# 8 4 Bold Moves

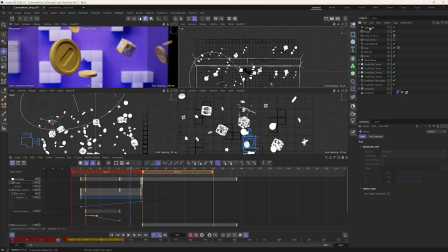52:57 So that's looking pretty nice. The exposure a little bit. And so before kind of gets lost, after, boom, that is way more of a focus element now that we kind of lit for this composition.
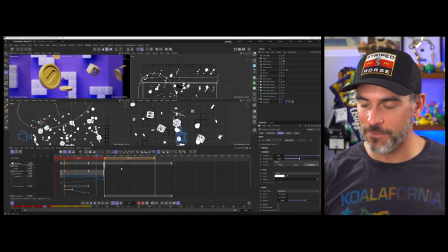53:15 So keep that kind of stuff in mind when you're doing that. When you're composing, you might need to relight.
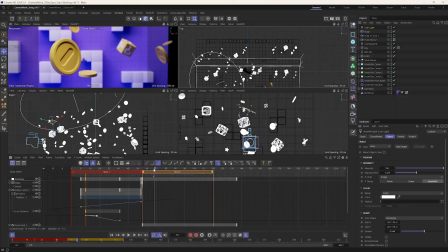53:21 You probably will need to relight, okay? So now we go from this shot, we go over to this shot, and you can see that things are pretty nicely lit.
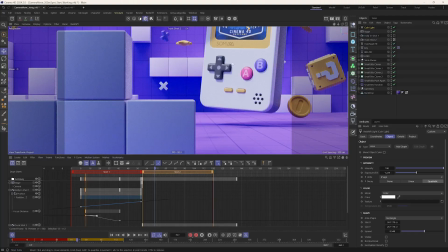53:29 I actually like this is a little bit darker, this little blocks in the foreground. Again, I lit for the Game Boy to be really nice.
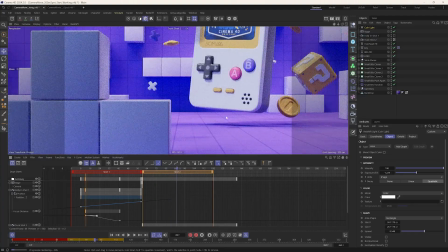53:38 And so we're just kind of dollying over. And let's see where our focus is. So for some shots, you don't even really need depth of field if you really don't want it. But if we wanted to, I could say, let's have the focus be the Game Boy.
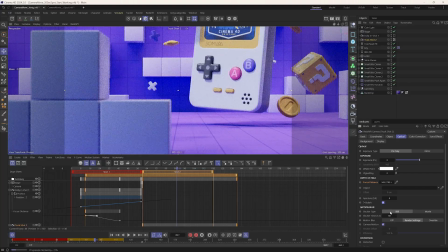53:54 And let's turn on the bokeh. And we just got a little bit of blur there. Okay, so maybe you bring this up to 12. So just a little bit of blur, just to give a little bit of depth.
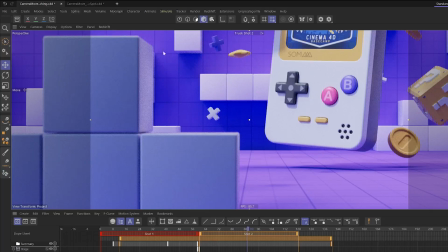54:07 Okay, and we're pretty close to making a tangent here. So remember, Let me go get out of the IPR.
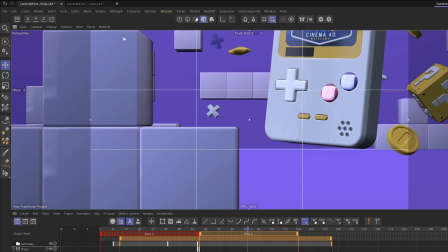54:15 If I was like this, that's creating that tangent where we got that edge of the object right at the edge of the frame. So I gave myself just a little bit of space there.
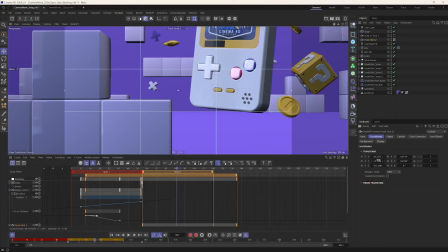54:24 And what's nice about the fact that I'm only keyframing this, the X position, is I can freely adjust this, the Y position or the Z, and have the animation intact because, you know, I'm
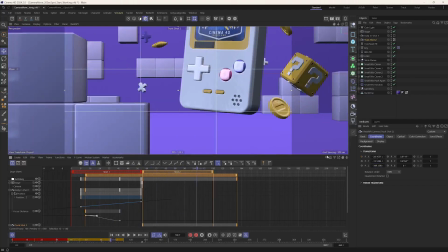54:38 not changing anything that's animated, right? All right, so let's go to shot 3. What should shot 3 be?
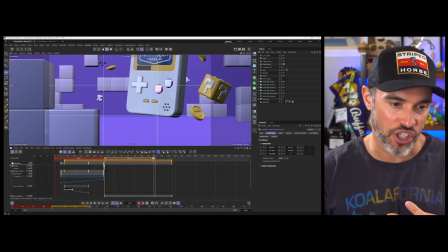54:46 We got our establishing shot, we got a medium shot, we got our eye trace going on, which is really nice. Maybe we eye trace from this shot. Maybe we kind of focus in on those A/B buttons there, okay?
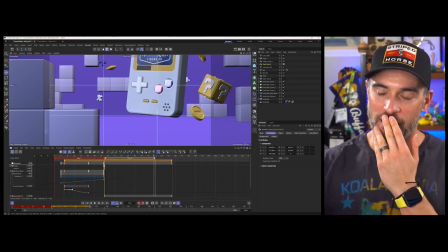55:01 And maybe we have it where we have like a little arcing motion, or like a little arcing down, and we can do something like that, okay?
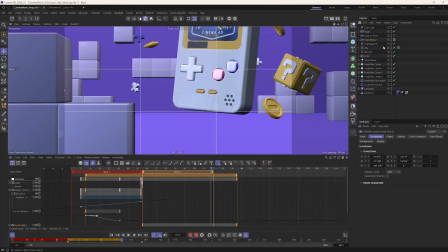55:14 So let's duplicate this truck shot.
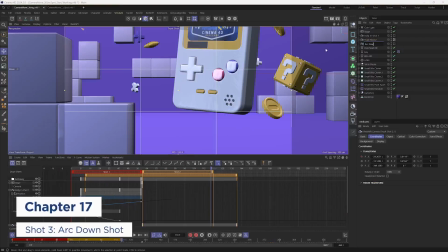55:18 Let's name this arc down, and this will be a close-up shot.
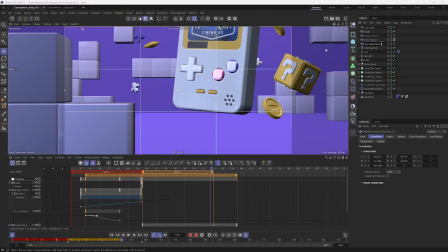55:24 So shot 3, and let's make sure to look through it. Again, I can't look through it because the stage object's active. So this is a very good thing to kind of troubleshoot.
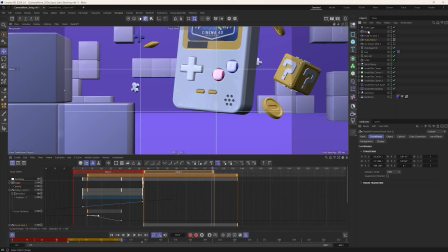55:38 It's like, why can't I go through this camera view? Well, because the stage object dictates what camera you're looking out of. So what I'm going to do is actually just turn off the stage object, and then I can look through this shot, and I can keyframe to this shot, this camera view later on.
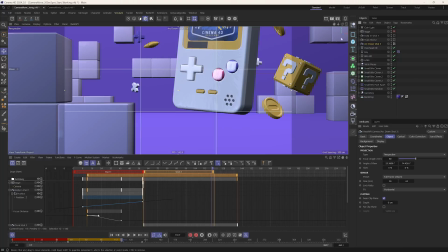55:55 Okay, so let's go ahead and let's compose our shot here.
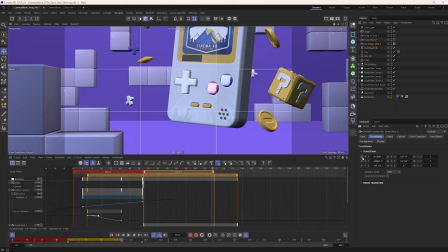56:01 So first off, I want to Command or Control Shift click to remove that animation track there,
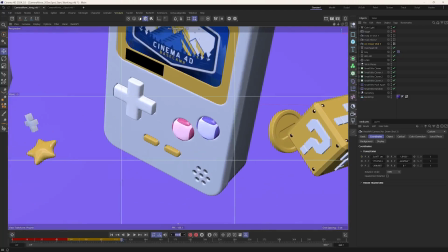56:09 and let's just compose my shot. And let's make sure we're at frame 120, which is where this shot will kind of go.
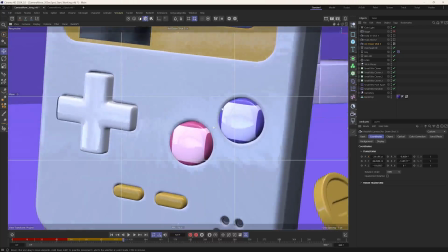56:17 And so we'll kind of arc down like so.
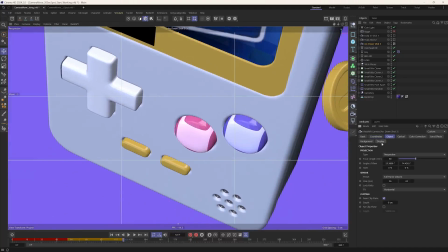56:20 And so let's actually throw out, I bet we could make a nice golden spiral here.
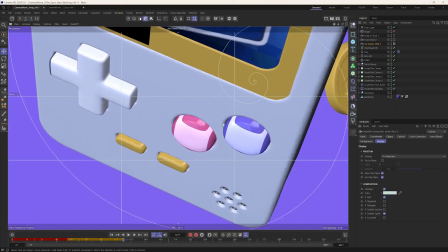56:27 And so if we have
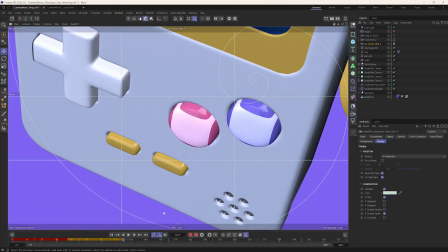56:31 the edge of the Game Boy here kind of act as this bottom arc, and we got the rule of thirds grid,
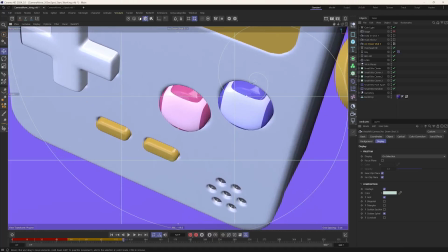56:39 maybe that that button is right there, and so we got a little something like this.
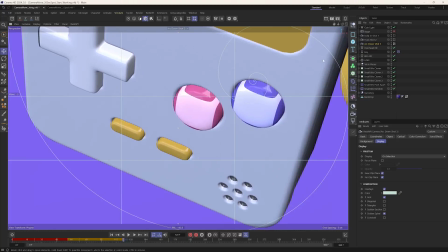56:47 I think I'm liking that. And so how do we create this arcing motion? Because if we were going to go like this, we're not really orbiting.
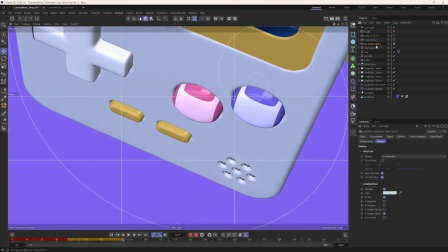56:58 Let me actually show you why this is kind of why you don't want to just go boop.